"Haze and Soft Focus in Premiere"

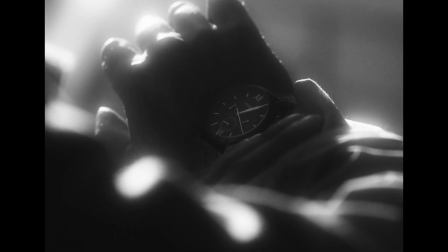246s
And we achieved that 99% in camera utilizing this filter. The other part of getting this look in camera, which was really what brought it to life, that filter was the key. This other element is where it actually happened. It was the lighting. And this goes back to there's more than just the camera body that goes into making a good image.
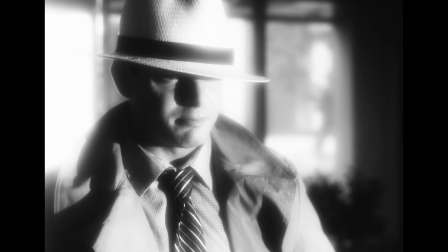269s
The lighting.
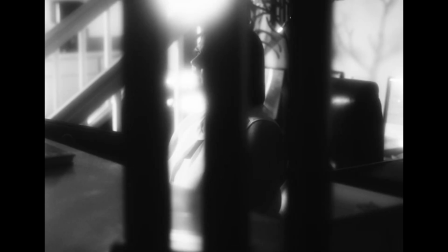270s
We used single source, very sourcey, very sharp, very bright light to create stark contrast and sharp shadows.
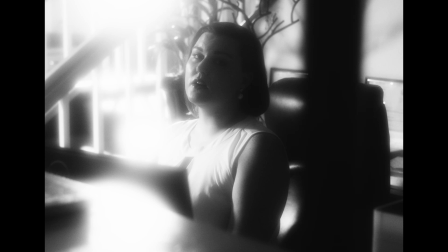279s
And along with the help of that Pro Mist and the lenses I was using, gave a really bright, nice halation that almost looked like it was glowing because of the lighting. I'm trying to make a video. Okay, all right, you can come say hi for a minute. Say hi. Anyways, What was I saying? We captured that look about 99% in camera. We legitimately felt like we had magic, like it was glowing for real. Now, the other 1-ish% that was done in post,
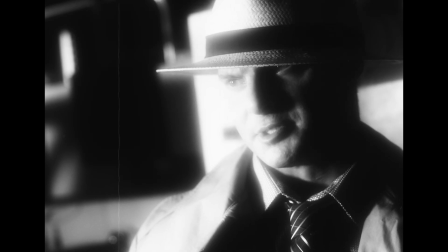313s
I added some film scratches and I bumped the highlights up by about 1 stop. I think it was maybe half a stop even, just to help them look like they're glowing a little bit more.
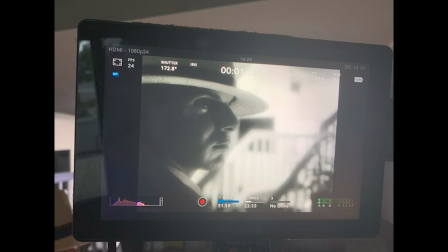323s
And we shot it in 16:9 aspect ratio, but we had 3:4 safety margins on, and in post, I cropped it to 3:4, thus creating this very vintage kind of look to it.
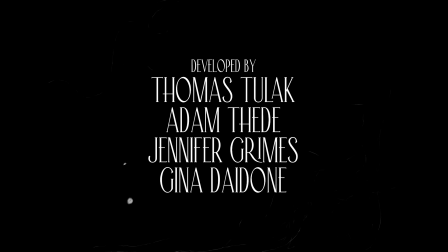336s
Also, I added an After Effects wiggle expression to the credits to help them look like they were actually being fed through a reel-to-reel projector, but that's beside the point. That's not how I got the look. Now, that's how I got the look in camera, with the lighting, the lenses, the filter, all of that. Now, if you're on a tighter budget and you don't have the same lenses or a matte box or that same filter and you want to achieve that same look, I'm going to show you how you can achieve that look in post-production, in editing, in Premiere without any plugins. You can also do it in any nonlinear editor, any NLE that utilizes layers. I don't think you can do it in iMovie because to my knowledge, iMovie does not utilize layers, but Premiere, Final Cut, DaVinci Resolve, After Effects, obviously, any NLE can do this. And now I'm gonna jump over to Premiere and show you how you can achieve this look in post-production without smudging up your lens.
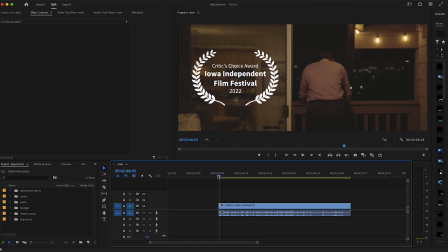397s
So on the 1 to 5 difficulty meter, I'm actually going to give this effect a 1. It is super simple, super easy. So I have here in my timeline the trailer for a short film that I directed recently. I'm going to play a second of it so you can get an idea of what it looks like just by itself without the effect.
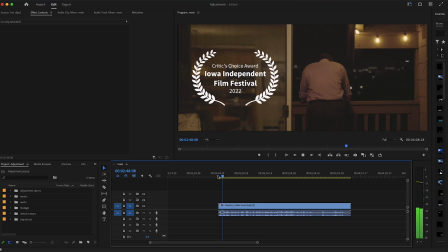416s You wish I were more like your wife. You wish I was more like Irene. How did you?
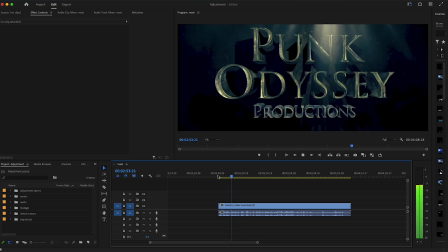421s I heard you listening to her voicemail. I analyzed your speech patterns. You wanted me to sound like her.
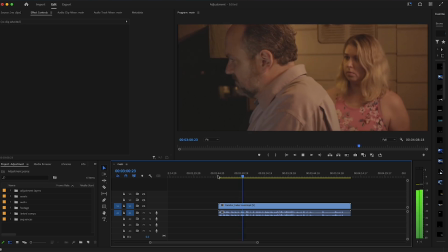428s Yes. I wanted to use a different voice. But all I ever heard was her.
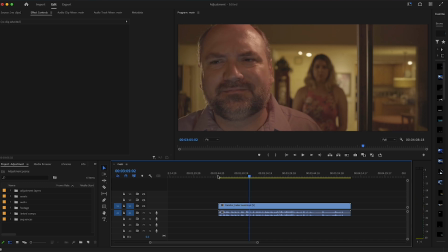436s
Now, that's what it looks like normal without the effect. Let's put the effect on. First thing we're going to do is grab the footage, and I'm going to hold down Option and Shift.
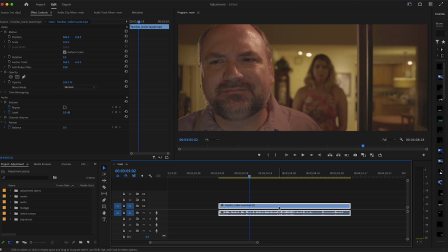451s
In Premiere, these are my hotkeys, but basically what we're doing is copying the footage. I'm going to hold down Option so it copies and Shift so it locks it vertically, and I'm going to copy this footage to the next layer up.
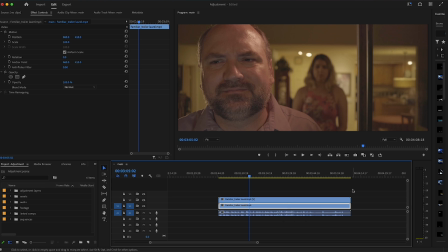465s
Now you can do that with just Control C for copy and Control V for paste, but however you do it, you're going to copy the footage to the next layer up. Now on the next layer, on the top layer, you're going to go into your effects panel and you're going to look for blur.
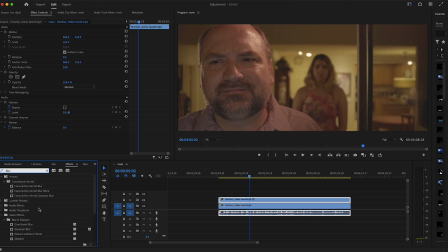486s
You can use any kind of blur.